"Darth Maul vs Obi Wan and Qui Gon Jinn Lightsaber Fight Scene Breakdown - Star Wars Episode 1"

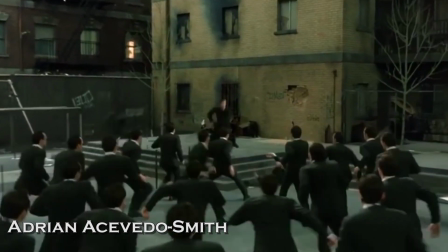(0:05)
I'm Adrian, and on this episode of the original fight scene breakdown,
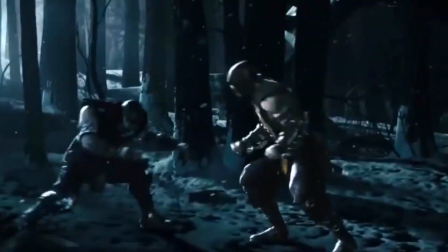(0:08)
we're taking a look at the epic fight between Qui Gon, Obi Wan, and Darth Maul at the end of Star Wars Episode 1,
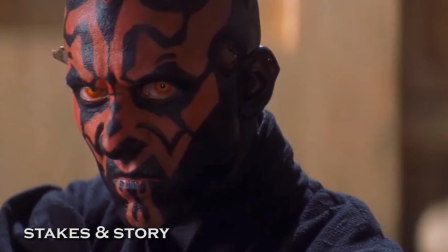(0:14)
The Phantom Menace. The Sith have been extinct for as long as time can remember, but it looks like they have returned.
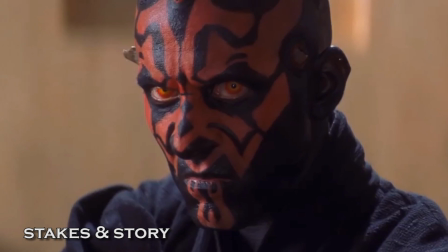(0:19)
And now Qui Gon and Obi Wan need to face one of them directly. Will their combined skills be enough to triumph over this new foe?
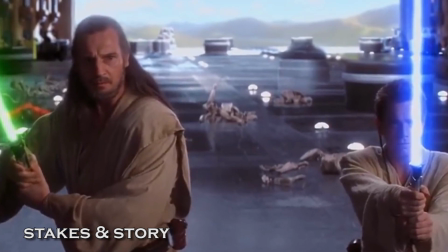(0:26)
And what will this mean for the future of the Jedi Order? As one can tell, the stakes are sky high, and this fight has been hinted at throughout the entire movie.
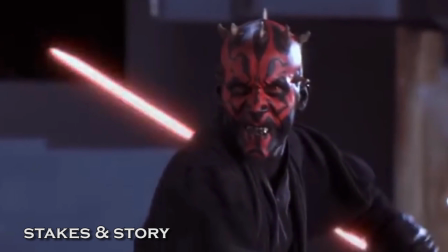(0:33)
It fittingly arrives right at the peak of the third act, and the outcome of it will have tremendous consequences that will shape the Star Wars universe for decades.
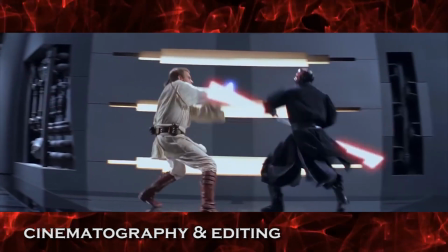(0:41)
The lightsaber fights of the prequel films are something else.
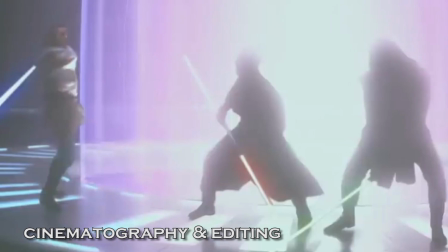(0:44)
Not only is the choreography pure Star Wars spectacle, the way in which they are shot and edited perfectly complements what is happening on screen.
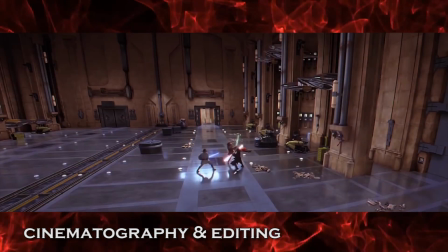(0:52)
We go from a wide shot to an extreme wide shot to show the scenery of where they are fighting, and cut in closer to see one of Darth Maul's first kicks,
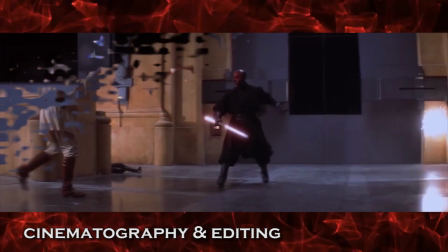(1:00)
followed by a spectacular butterfly kick and force push to open the door. We cut in closer and then cut to a two-shot to see Obi Wan interact with Maul.
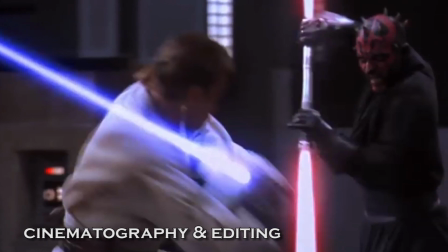(1:08)
It's all seamless, and every single cut complements the action on screen. It doesn't try to hide anything.
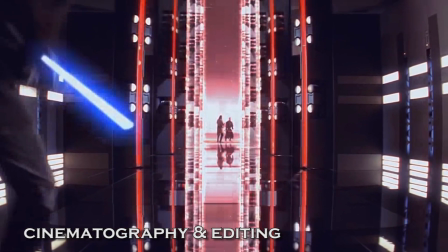(1:14)
What must also be commended is just how brilliant and well used the force field barriers were nearing the end of the fight.
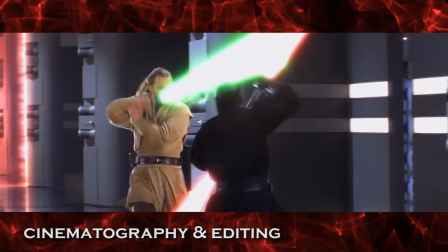(1:21)
A powerful close-up of Qui Gon opening his eyes starts the final fight between these two,
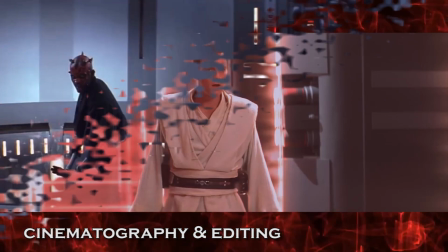(1:26)
and we are soon trapped with Obi Wan as he helplessly watches Darth Maul eliminate Qui Gon.
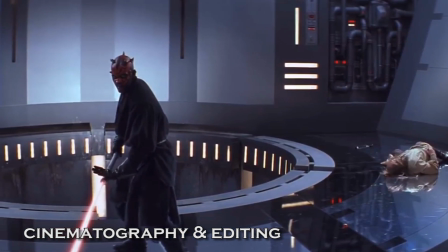(1:31)
Note how the bright red only intensifies Obi Wan's look of pure shock and later determination to defeat Darth Maul.
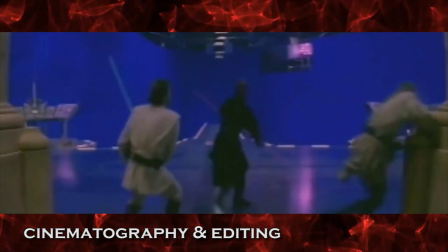(1:38)
Although this shot was done on a soundstage against a blue screen, you can't deny just how epic it looks when put together.
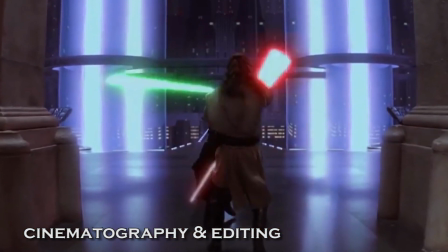(1:44)
The giant beams of light framing the action and drawing your eye to center screen.
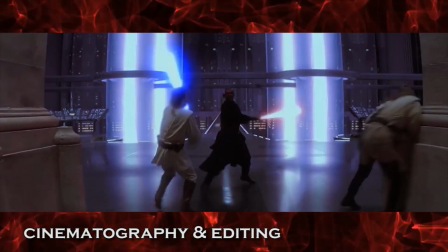(1:48)
The slow push of the camera as Obi-Wan heads into the fight to back up Qui-Gon.
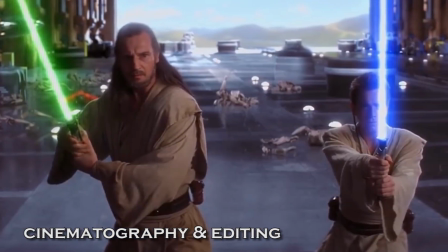(1:53)
The stark contrast in lighting from the bright sunlit beginning to the much darker hues in this scene, foreshadowing the bleakness that will soon arrive.
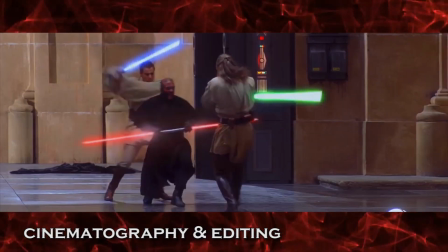(2:01)
And perhaps best of all, note that during each main lightsaber exchange, you get really great wide shots showing the entire sequence of events.
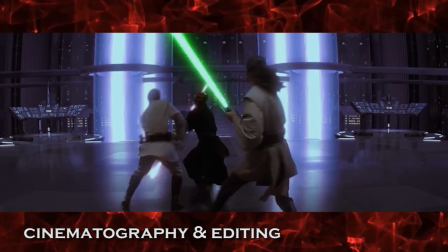(2:08)
This is perhaps best exemplified when Obi-Wan storms out of the force field chamber to confront Maul.
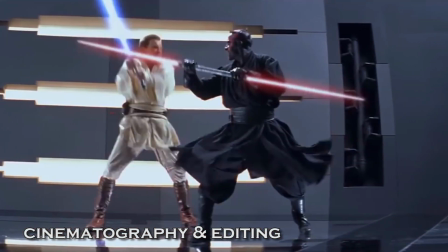(2:13)
Note how there are no cuts here, just furious choreography highlighted by a stable camera that only moves to follow the action and nothing more. Speaking of the choreography, Nick Gillard, the stunt coordinator of the film, wanted to convey that the Jedi were masters of every sword fighting style known to man.
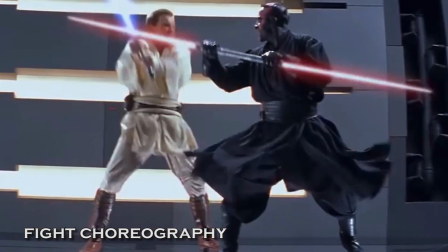(2:29)
And he wanted the combat to be, in his words, much more gritty, faster, and stronger than it had been in the previous films.
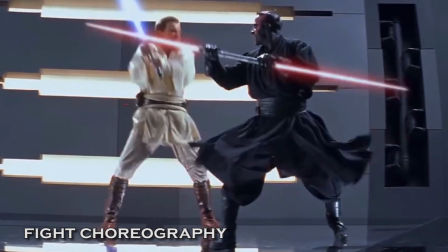(2:37)
And he absolutely delivered in spades.
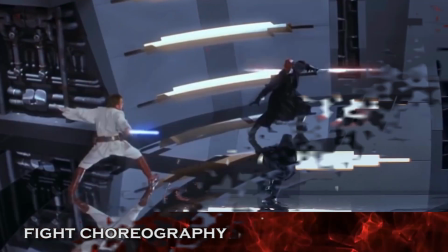(2:39)
From the opening moments of the scene to the final climactic confrontation between Obi-Wan and Darth Maul, the speed and ferocity of their sword fighting is absolutely relentless.
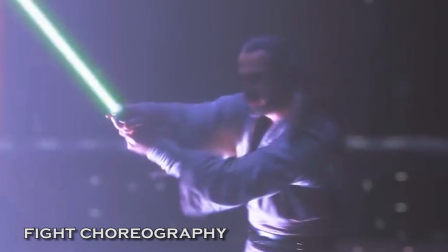(2:48)
As a matter of fact, it's a great demonstration of the fictional fighting forms that developed in the Star Wars mythos,
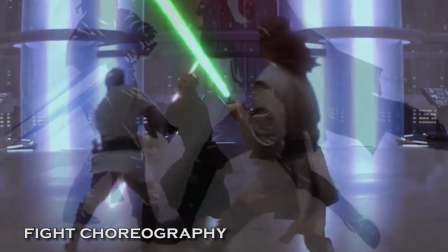(2:53)
and if you'd like an in-depth analysis of those, including the form Darth Maul uses,
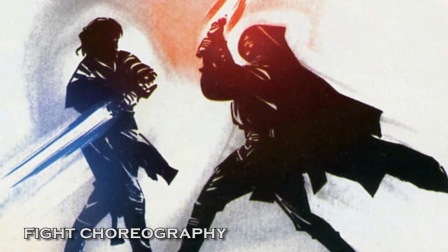(2:58)
Form 6, which incorporates physical attacks and force pushes, check out my Darth Vader Fighting Styles video.
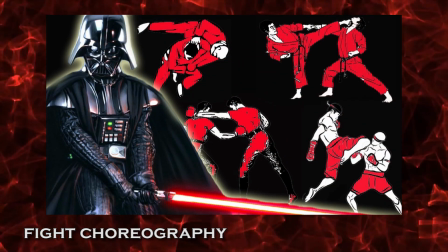(3:03)
It not only covers the films, but goes into the novels, animated series, and games as well.
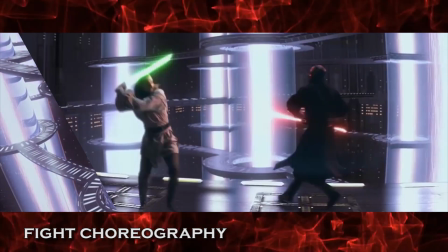(3:08)
Returning to the fight at hand, George Lucas himself stated he wanted a faster, more energetic version of the fighting we had seen in the previous films,
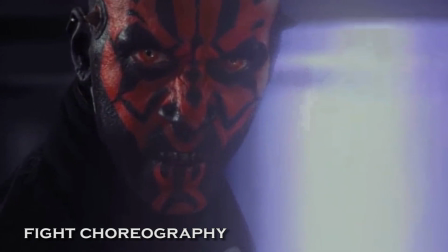(3:15)
and added that the key to that was having a villain who was a great fighter, and that fighter is Ray Park.
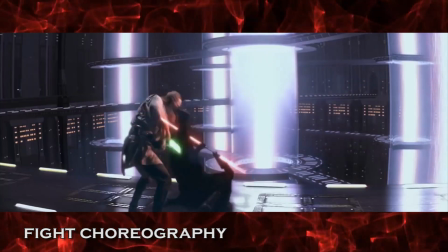(3:22)
You'll note that there's a lot more melee combat besides the sword fighting that you were typically used to seeing,
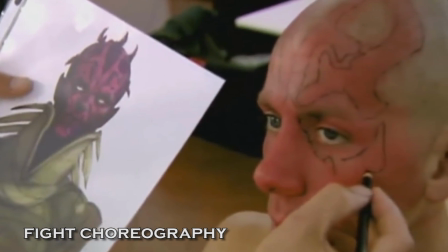(3:27)
and this was due to taking full advantage of Ray Park's martial arts background, his strongest being in Wushu Kung Fu.
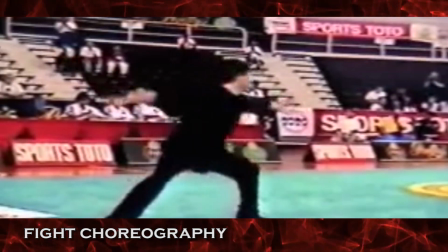(3:33)
He was also training in straight-up gymnastics to perfect his acrobatic techniques.
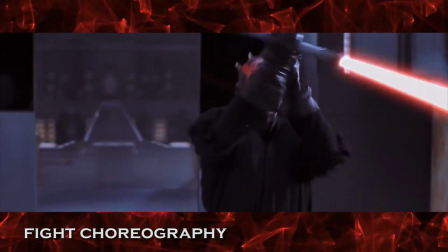(3:37)
Furthermore, note how he wields his dual-bladed lightsaber in the same way a Wushu practitioner wields a bow staff.
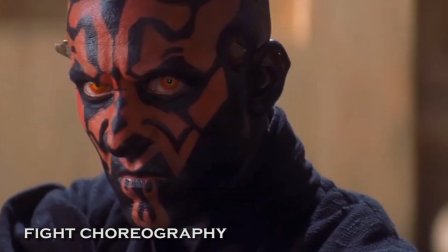(3:44)
Knowing that, take a look at how he moves in the fight.
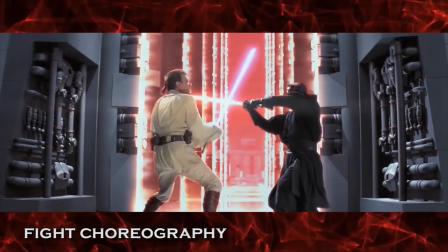(3:46)
A spinning sidekick here, a butterfly twist there, it all combines with his swordplay to produce one of the most athletic Star Wars villains in the entire mythos.
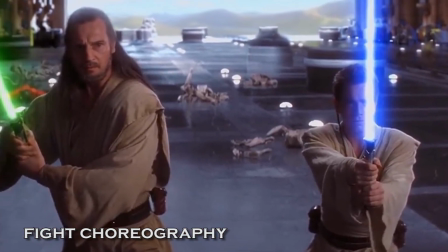(3:55)
Although Ewan McGregor and Liam Neeson weren't formally trained martial artists, they put in the hard work by training extensively to shoot the film's combat sequences.
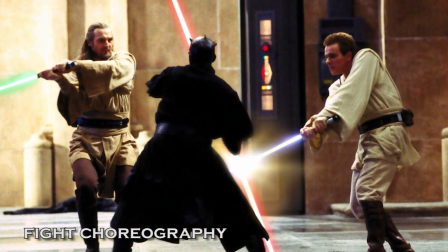(4:03)
That was truly them fighting in many of the shots.
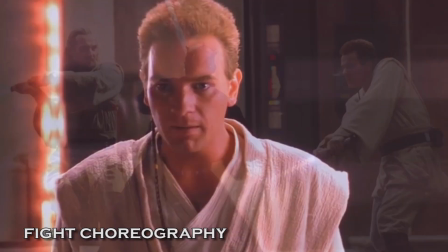(4:06)
And a cool Star Wars choreography detail to note is that Obi-Wan never forgot the way in which Darth Maul defeated Qui-Gon.